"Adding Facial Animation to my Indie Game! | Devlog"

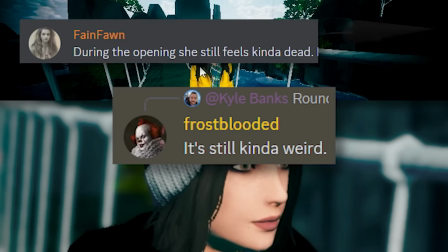[4:06]
I proudly shared another update and still got a lot of feedback that this randomized eye movement was creepy, so we're already struggling with the uncanny valley.
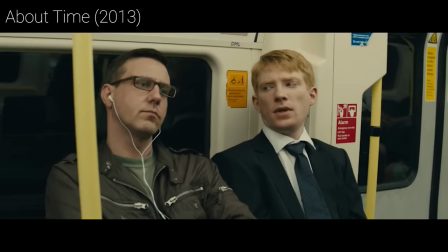[4:12]
So what's the problem? In the real world we generally move our eyes before turning her head but she's just randomly moving her eyes so sometimes that eye movement contradicts her
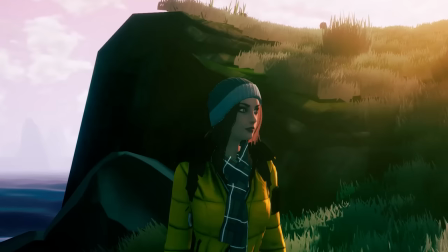[4:20]
head movement to fix this and to give some intent to the eye movement i figured i would just look ahead at the upcoming animation keyframes to see
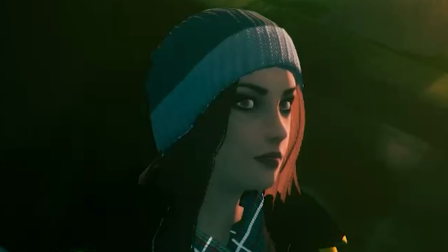[4:27]
where her head will be looking in the future and move the eyes in advance easier said than done though turns out unity optimizes away the keyframe
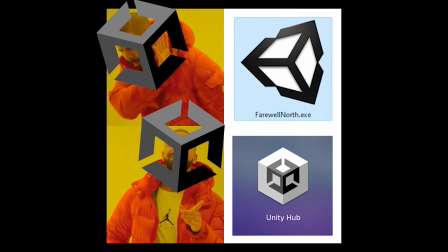[4:33]
data so it's not available during gameplay but it is there in the editor so i created a tool to cache the head bone rotation in the editor
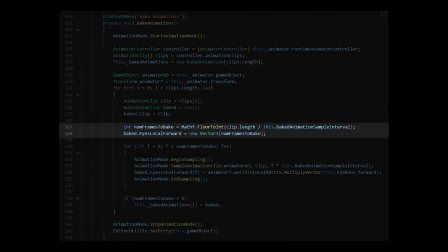[4:39]
so that i have it available during gameplay now i can to find a sample rate and in the editor I sample the head bone rotation at each interval for every single animation the character has. At runtime I detect the current animation, find it in the cache and look at the upcoming cached frames to see where the head's going to be looking in the future.
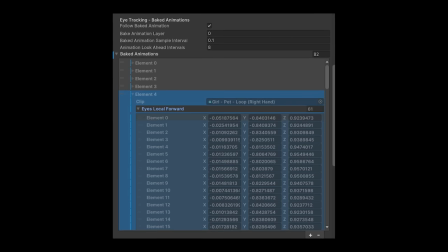[4:55]
Pretty neat. I found a cache rate of 10 frames per second in a look ahead of 8 samples meaning she's looking 0.8 seconds into the future.
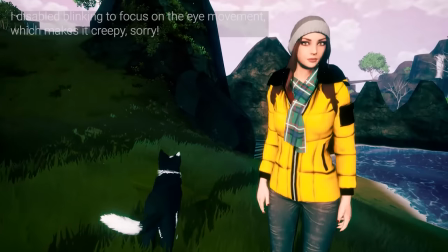[5:01]
Gave a nice result. Now she looks before turning her head which is subtle but it feels a lot more comfortable.
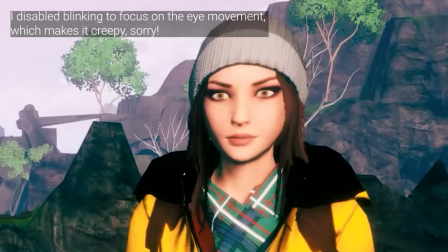[5:06]
As her head motion catches up to her eyes they smoothly align so she's not still looking off to the side which is great but it does mean she's right back to staring if there's no upcoming head motion.
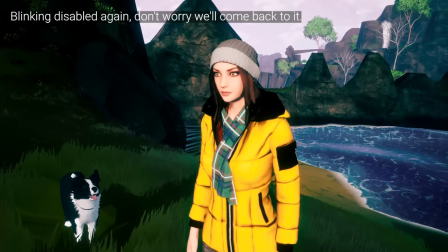[5:15]
So I added one final pass, a very very light randomized movement, so she's still looking around a little bit, which helps complete the effect.
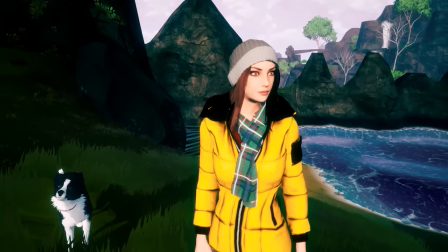[5:22]
Alright, that gives us a lot of tools to work with for her eyes. The blink animation still looks awful, but don't worry, we'll come back to that.
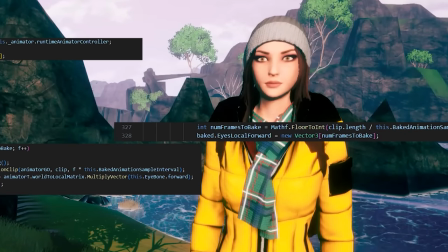[5:27]
This was a lot of work for honestly very little movement. We need to start making some bigger strides, so next up it's the trickiest one, lip sync.
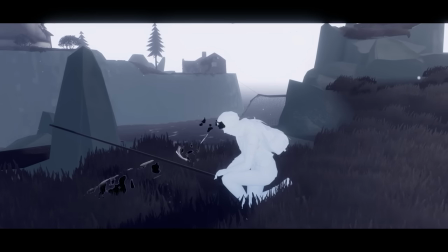[5:34]
Just before we jump into that, I just wanted to let you know that this video is sponsored by me.
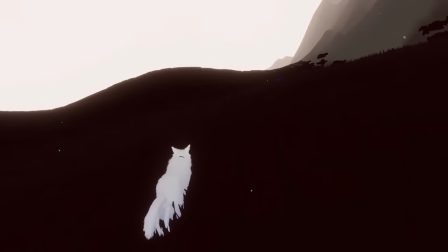[5:39]
Over the years, a few people have asked about a Patreon and I always said no because I didn't really feel right asking for anything, but now that I'm full time on the game, if you are interested in supporting me and FeralNorth,
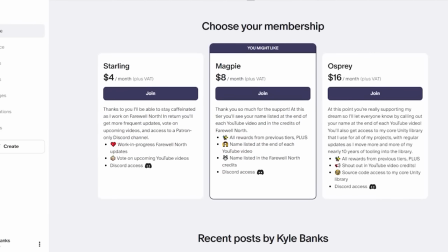[5:46]
this is the best way to do it. There's some really fun rewards, you get to vote on upcoming videos, get your name on the video and game credits,
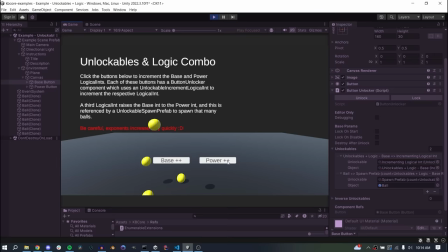[5:52]
access a private discord channel, and if you're a developer then I'm actually offering source code access to my core library of tools that I use in all of my Unity projects.
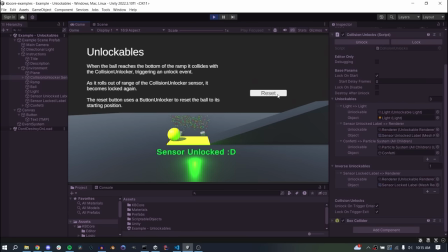[5:59]
This isn't FeralNorth specific stuff that would be of no use to you, it's all my core foundational tools that I was actually planning to sell as several individual assets after FeralNorth releases, but you'll be able to get them all earlier and frankly cheaper. Right now you get three really useful foundational packages that all the others are built on, as well as some demo scenes showing how to use them, and then each month I'll be updating it to include another package.
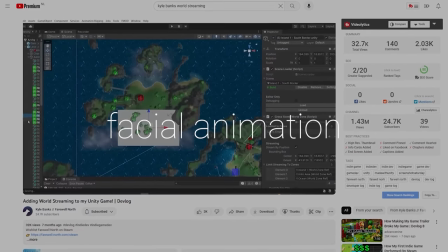[6:17]
Next month the goal is to release my full world streaming solution and over time I'll be adding the facial animation you see in this video, the save load system, localization tooling, camera management, NPC behaviors,
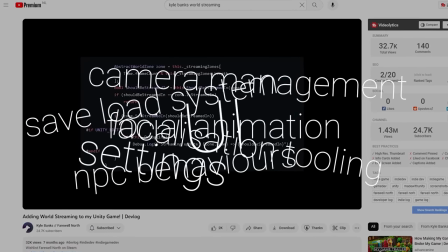[6:26]
UI, settings,
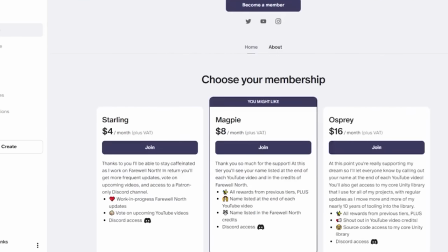[6:27]
yeah tons of stuff, so your support helps me continue to work on these tools every single day as I build Feral North, so it only seems fair that that comes back to benefit you as I share those updates.
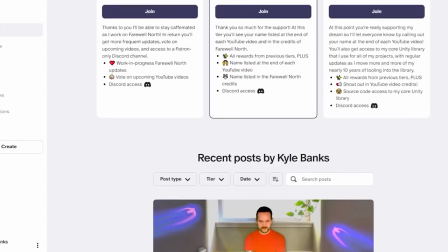[6:36]
So if you're interested in that, whether you're a developer or not, I think there's some great rewards, so you can check that out at patreon.com slash kylebanks.
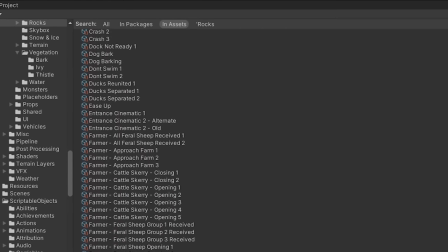[6:42]
Alright, let's get back to lip sync. So far we have about 150 lines of voice acted dialogue, another 150 left to record, and I can imagine I'll probably write another 100 or so.
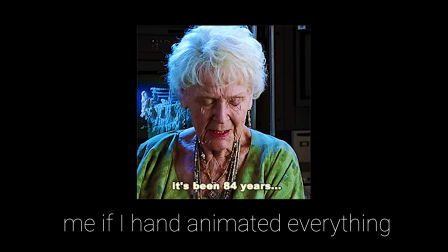[6:50]
So there's no way I'm animating lip sync for 400 lines by hand. It's just not going to happen, we need something procedural. The idea is to create shapes for her mouth to represent common sounds called phonemes, and blend between them as the dialogue runs.
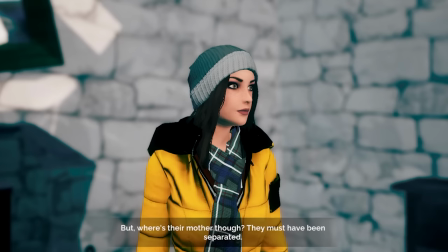[7:01]
We have one big problem though, to create the shapes we need a finely detailed facial rig, which I definitely do not have for that i found a blender plugin called face it which supports facial rigging
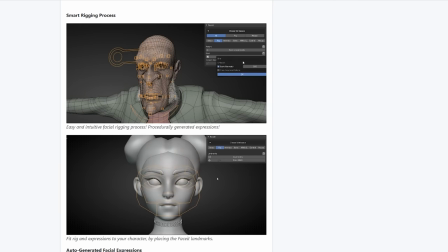[7:10]
custom expressions shape keys everything we need it even supports motion capture which i won't be using for
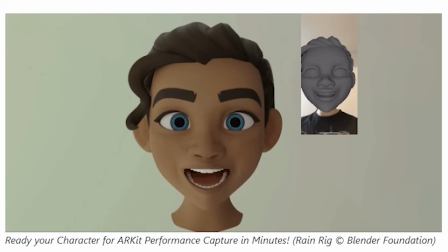[7:15]
this project but it is nice to know it's there and who knows maybe if one or two big cutscenes really have the camera close enough we'll
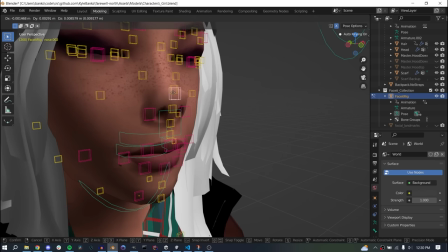[7:20]
experiment with some motion capture i installed the package rigged her up and from here i can just manipulate the rig save the expression as a blend shape and import it to unity to trigger the next issue is in order to do proper lip sync we need to know during the dialogue audio
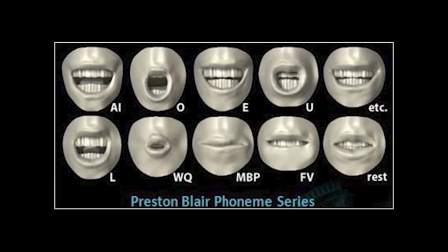[7:31]
which of the shapes or phonemes is currently active and for how long Think something like a file with W sound at 0.1 seconds,
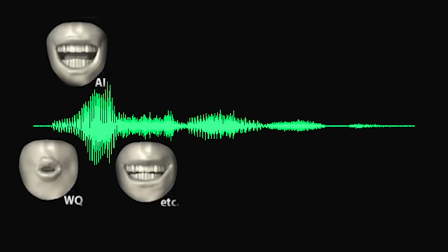[7:38]
I sound at 0.12 seconds, SH sound at 0.14 seconds, and on and on. We can't generate this annotation from text because two words with the same spelling can have very different pronunciation, letters can make different sounds based on the word, and you would also have to make assumptions on the timing,
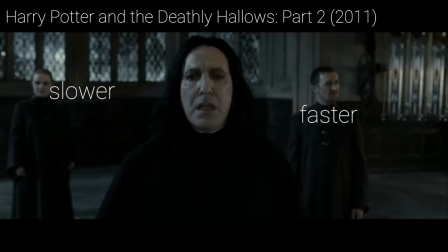[7:50]
which doesn't work when the actor can speak slower or faster for emotion, elongate sounds, pause, you get the idea. So we need to look at the audio data.
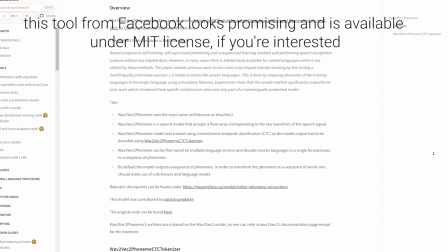[8:01]
There are tools that can generate phoneme annotations from the audio file using machine learning, but it's still an area understudy and it's not really a solved problem, so let's just keep it simple.